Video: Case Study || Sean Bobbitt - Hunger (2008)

all of the scenes in the prison are all studio.
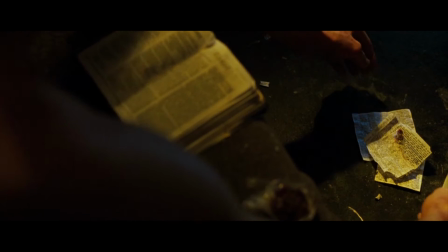[0:14]
Originally we were hoping to shoot actually at the H block and in the actual cells that Bobby Sands was held and the others were held, but that wasn't possible. It was politically just too much of a hot potato. An exact replica was built in a warehouse on the outskirts of Belfast, and the cells are exactly the same size as the cells in the H blocks.
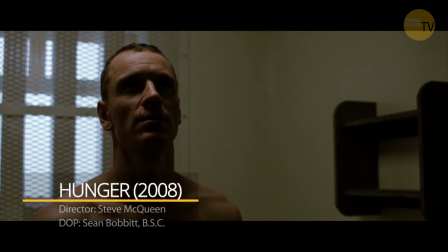[0:44]
And one of the approaches that we had was that there would be no breakaway walls.
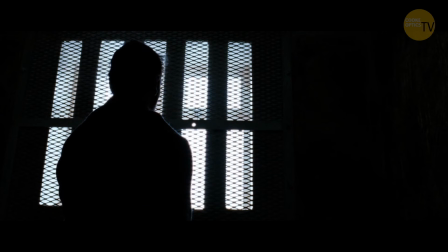[0:50]
That the whole idea is that we work within that confined area, because that's where those people lived for 23 hours a day,
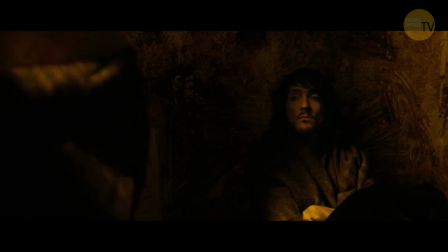[0:59]
sometimes 24 hours a day for weeks on end. And it was really important that you get the sense that their lives had been taken down to that scale.
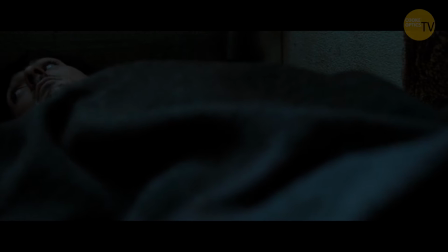[1:09]
That was partially one of the reasons for the 2:40 aspect ratio as well,
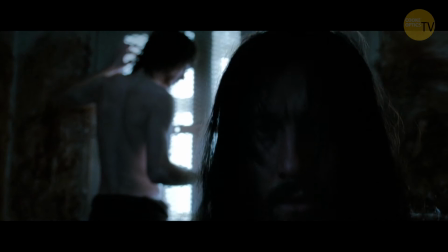[1:14]
so that you could get a sense of that space or lack of space that they had to contend with.
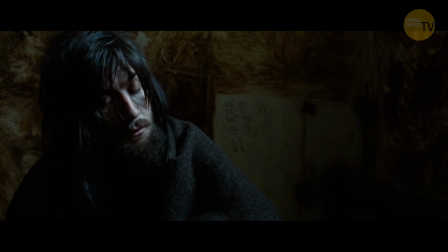[1:20]
And so it was very important that we never felt that the camera was cheating and the camera was somewhere where it couldn't possibly be. And I think that was a very successful part of it. The other part of it was that it had to, in terms of the lighting, it had to be real. The only light that came into the cell was from either an overhead light,
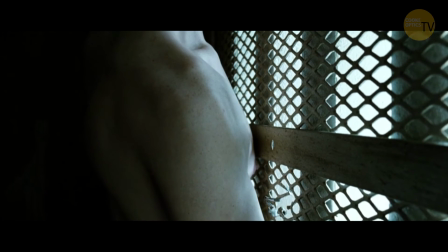[1:45]
which was controlled by the prison guards, or through the window. And so those were the two lights that we used.
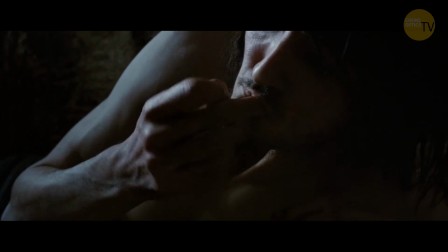[1:51]
For the daytime shots, I believe it was probably a 20K going through a full grid cloth.
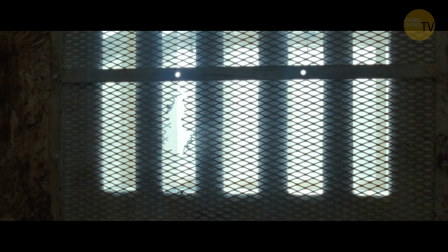[1:59]
We couldn't look out the windows because there was nothing there.
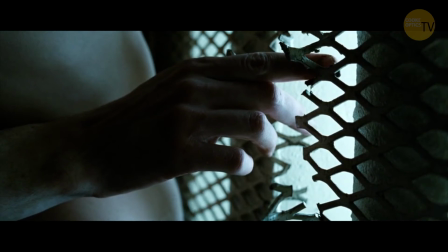[2:02]
So the windows were gridded over so that you would get that sense of that soft,
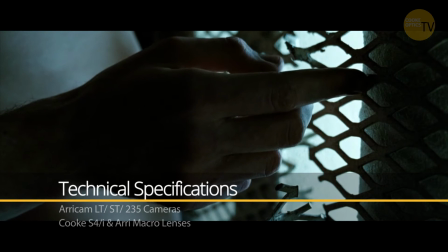[2:09]
cold Northern Irish light just coming in and sort of filling the cell itself.
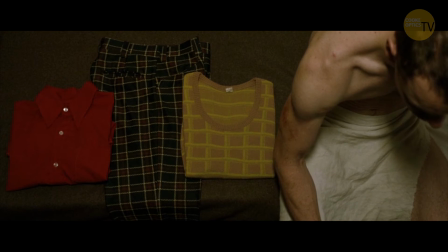[2:17]
And for the nighttime, we used, again, tungsten instruments, probably I think they were 2Ks,
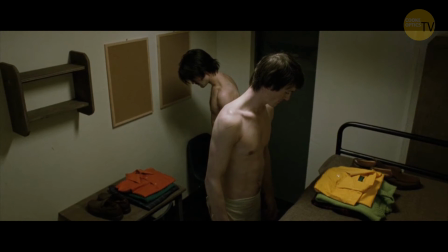[2:23]
which we put a filter combination on them to create that really hard, nasty, yellowy green sodium light, which was what existed there as well. So, we could adjust the hardness and the softness of the light accordingly, but the direction was always going to be the same.
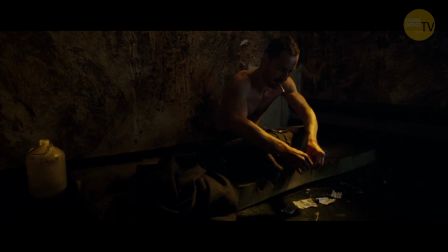[2:46]
The actual cell lights themselves, which were fittings that were built into the roof on the cells,
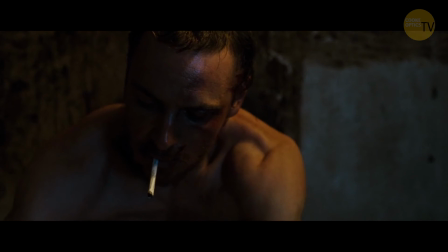[2:53]
again, we used just tungsten bulbs, as would have been used within the prison cell itself. But it was all as real as could be. I mean, for me, I always try to ensure that the lighting has a source, that it is a coherent source, so that the angle, the quality, and the color and the intensity is absolutely believable. And that is the basis from which then I build everything else.
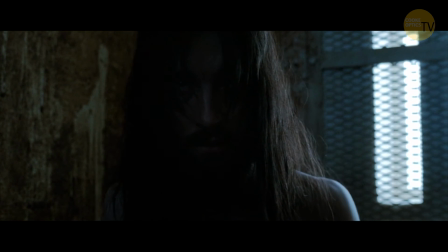[3:24]
So if the main source is a window, I'll work with the window first. The cut film is the domain of the director and the editor.
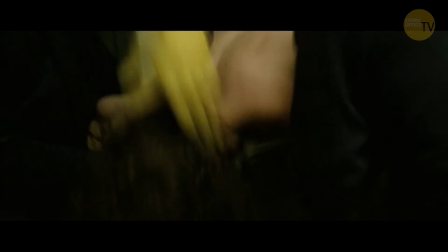[3:33]
I mean, I simply create the images. They create the juxtaposition of the images.
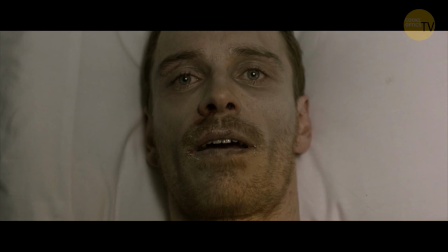[3:39]
So, something like the shots of the birds in the trees,
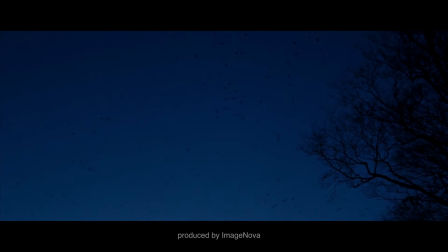[3:43]
that was very much in the script and very much something that was integral to the script itself.